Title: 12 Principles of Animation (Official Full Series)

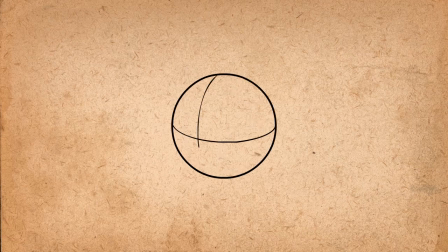20:11 For example, when drawing a line on a sphere, it must follow the contour of the sphere's surface. A straight line instantly makes the circle look flat. When drawing cubes, avoid making parallel lines.
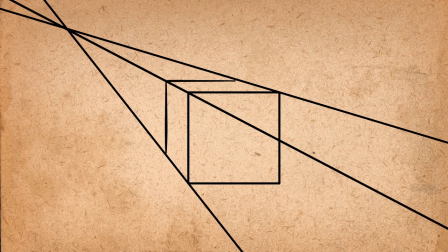20:22 Lines should be bent towards the vanishing point, otherwise it will look like a flat symbol or a logo.
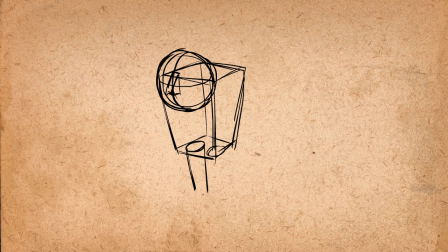20:27 When doing a rough pass of the character, use basic solid shapes like spheres,
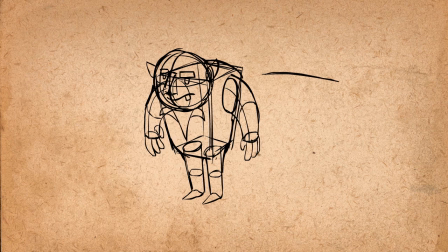20:32 cubes, and cylinders to construct the character, instead of circles, squares, and rectangles.
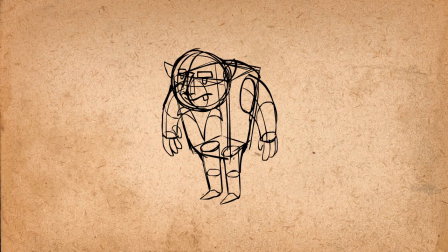20:37 This will help you be mindful of the space they're in.
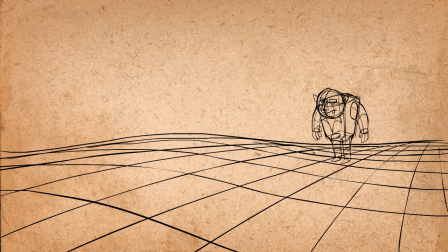20:39 Another thing you can do is draw perspective lines on the ground to keep track of their distance from the camera, so that you can know when to draw them bigger or smaller.
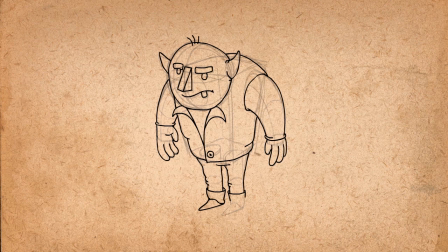20:46 When moving on to the clean line version of your character, be very mindful of overlap and try to include it whenever possible. Without overlap, everything appears to be on the same plane, but just adding a single line here and there can define where surfaces come out and where they recede.
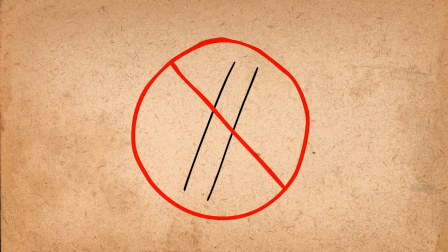21:00 Another thing to note when doing lines is to avoid symmetry. Symmetrical lines look flat.
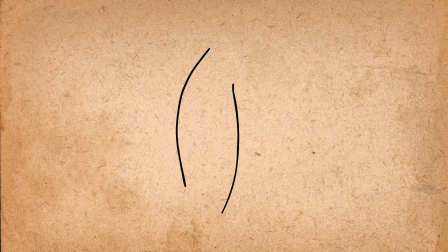21:04 Try to pair a straight line with a curved line or offset two curved lines so it looks more natural and dynamic. The principle of solid drawing applies to 3D animation as well in regards to portraying weight and balance in the pose of a character.
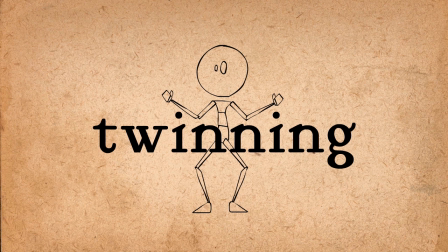21:17 For example, avoid what's called twinning, which happens when the arms and legs and other paired features are doing the exact same thing.
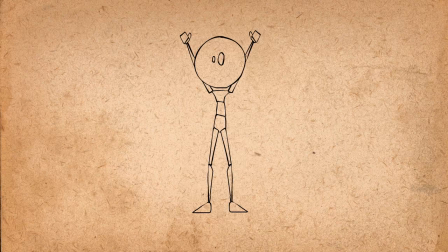21:24 This is a known affliction that animators have to make a conscious effort to avoid. Instead, lean it over to one side, or put one hand on the hips, or give it a slouch, or do something to show that it has weight and has to keep its balance in a 3D environment. Alright, the last principle of animation is called appeal. Basically, characters that you animate should be somewhat pleasing to look at.
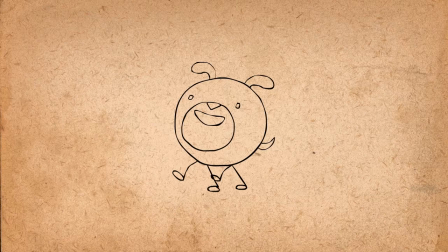21:44 They should have some kind of charismatic aspect to like about them. This doesn't only apply to the hero of the story, but also the villain and every other character.
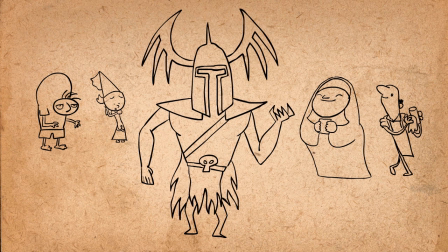21:52 Appeal doesn't always mean good-looking. It can also mean interesting. So the villain should be likable in the sense that they are interesting to look at.
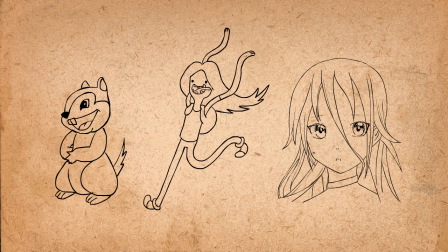21:59 The tricky thing about this is that everyone has a different standard for what is appealing. However, just giving your character a dynamic design can greatly boost its appeal.
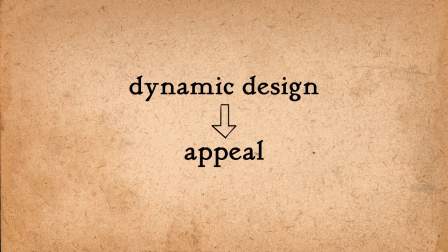22:07 Here are three steps to doing that. First, use a variety of shapes.
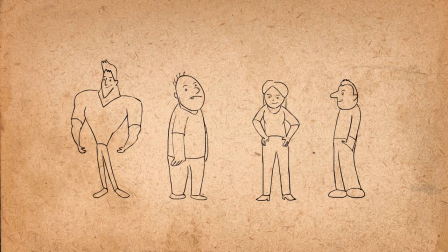22:11 Instead of using the same shape for every character, Try out different shapes because there's no limit to the spectrum of crazy configurations that characters can have. Every good character design starts with a clear shape. Second, play with proportions.
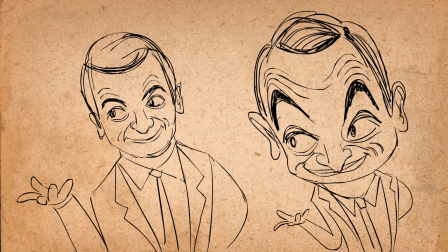22:23 Cartoonists often magnify the things we find interesting and shrink the things we might find ugly or boring.
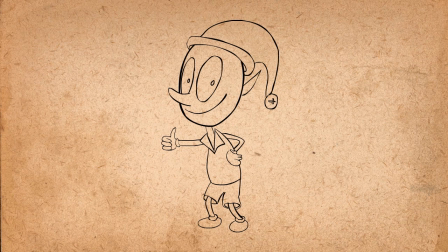22:29 For example, they might enlarge the head and eyes, shrink the body, and make the hands larger.
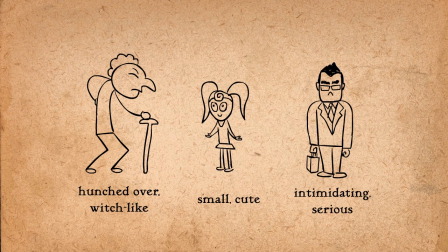22:34 Finding the aspect of a character that defines his or her personality and blowing it up can often create a more appealing design.
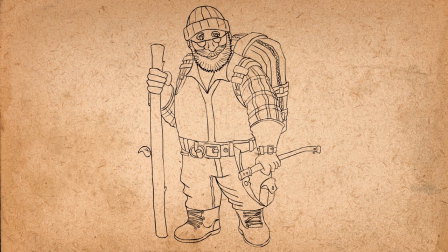22:40 Third, keep it simple. Too much information can overcomplicate the character and also make it harder and more restraining to animate.
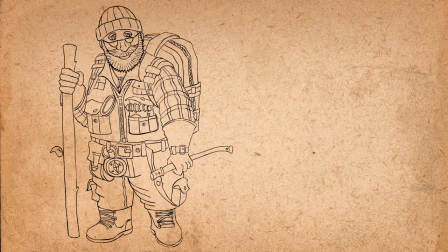22:47 This is a difference between drawing for illustration and drawing for animation.
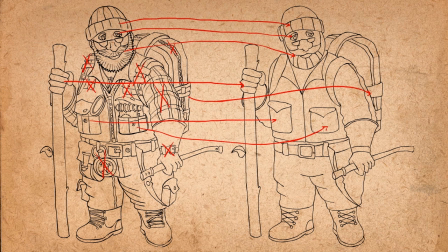22:50 With animated characters you have to pick and choose what details to keep because you're going to be drawing those details hundreds of times.
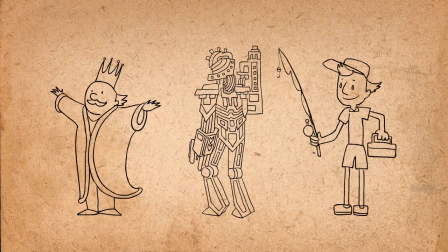22:57 So let's give some characters an appeal makeover. This king has a generic shape and not much personality.
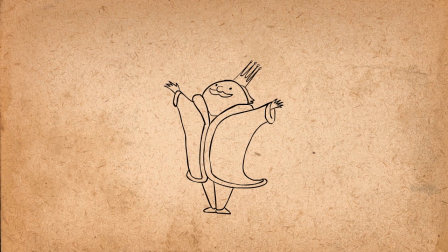23:03 Let's make him more like an egg. Now his appeal comes from looking proud, powerful, and petite. This robot mercenary has too many details to see any personality. Let's pick a few details and emphasize them, remove the rest, and change his shape.
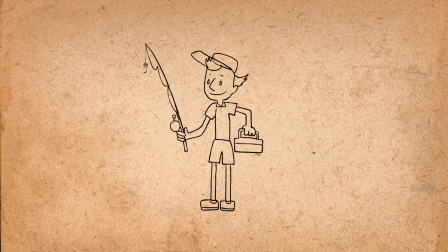23:16 Now he has a mysterious appeal to him. This fisherman looks pretty average. Let's adjust his proportions to emphasize his lankiness and make that his point of appeal.
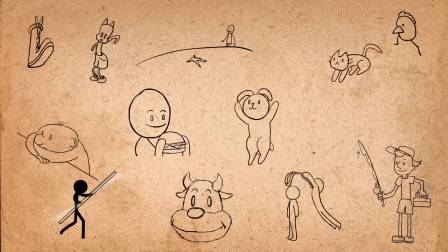23:25 So that's all I've got for appeal, and that brings us to the end of our 12-part series. So, I thank you for watching it.
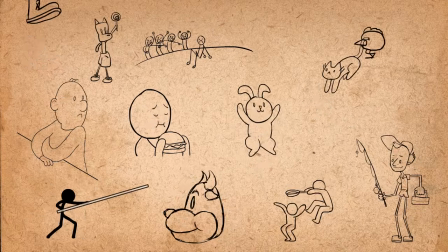23:32 I had a lot of fun making it, and I actually learned a lot about animation too.
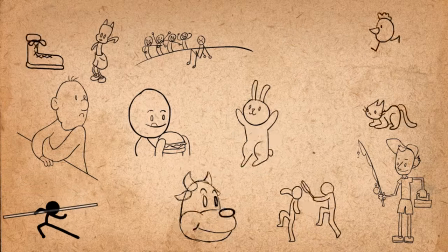23:35 I do plan to continue making these videos, and next I will be covering walk and run cycles.
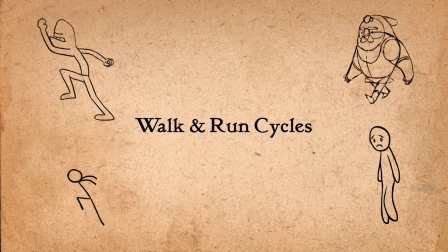23:41 So, thanks for watching, and I'll see you in the next video.